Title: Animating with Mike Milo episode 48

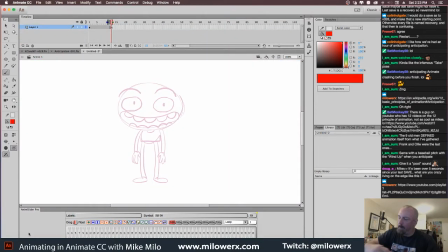So another one would be like you were saying. I think it was I Am Some said this, where there's a take, right?
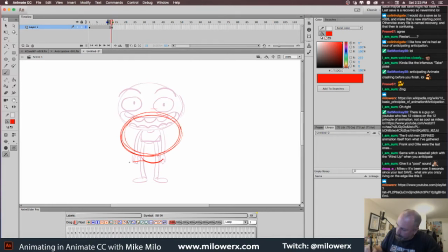So the anticipation in this case would be before the take. I mean, which makes sense because you're building up the energy to jump, essentially.
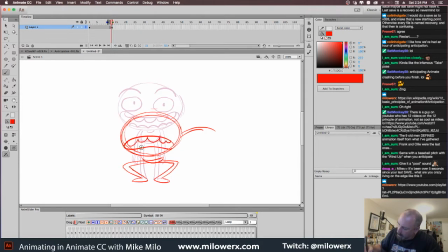Again, notice how I'm squashing. So they work hand in hand. I'm squashing the character down because he's building up energy, but at the same time, this is also considered an anticipation.
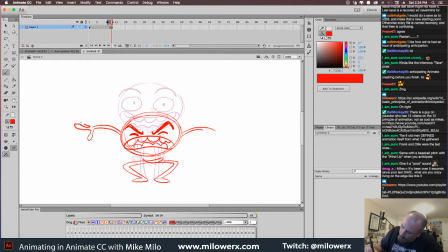Alright, so there he is. We'll do that for about 6 frames or so.
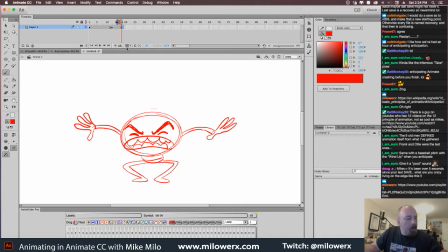And then he's going to go right into the take. So let's see. The take.
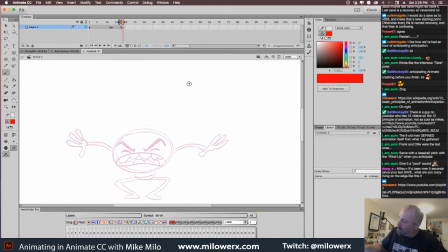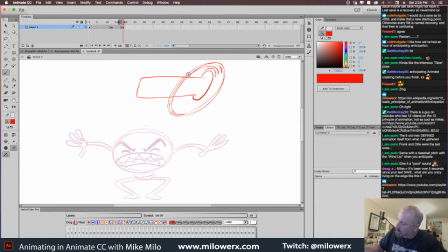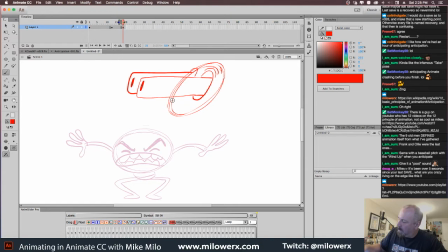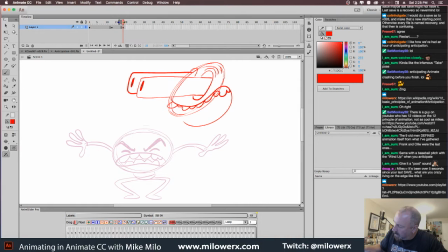It's one of those classic takes from
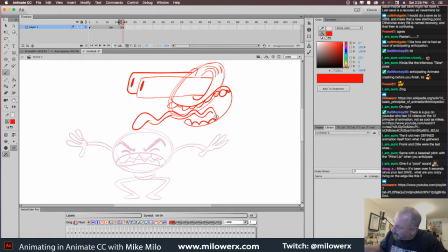really mostly from Tex Avery. He's kind of the one that started this sort of thing. And everybody followed him. At least I believe he's the one that did it first.
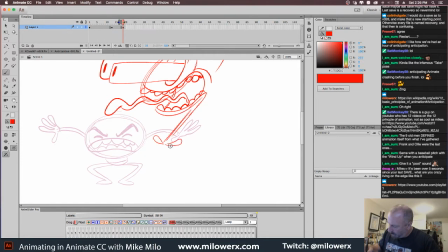Yeah, we could even
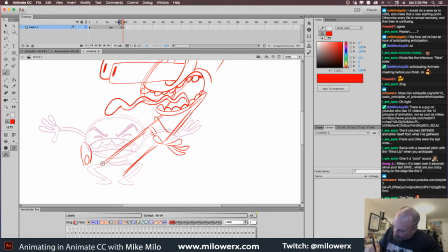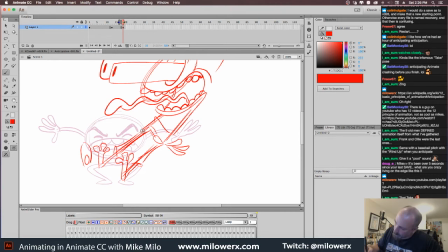so yeah, so in this case the anticipation,
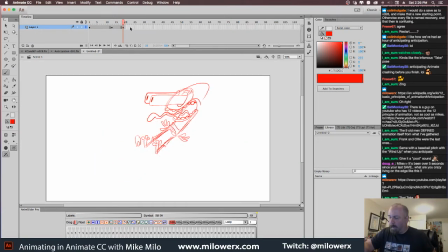well, it's really the same as it was, but that's what an anticipation is here. So there's an antic there. If you went and I got rid of this pose, it wouldn't be as strong. I mean, it works. It does work, but it doesn't look as good. And you almost want to.
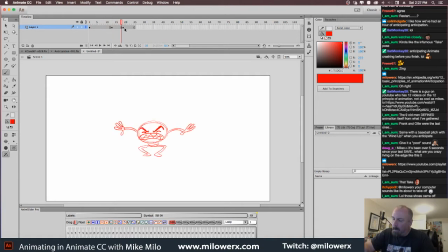Part of the deal is like you kind of want to prepare the audience for what's going to happen,
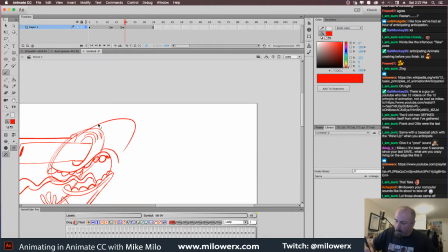and an anticipation is one way to kind of pull that off. I think his head's too big.
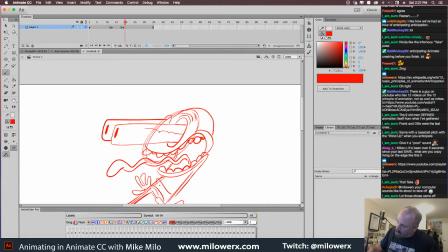And then of course there's always
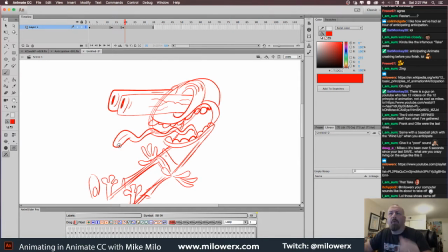your computer sounds like it's about to take off.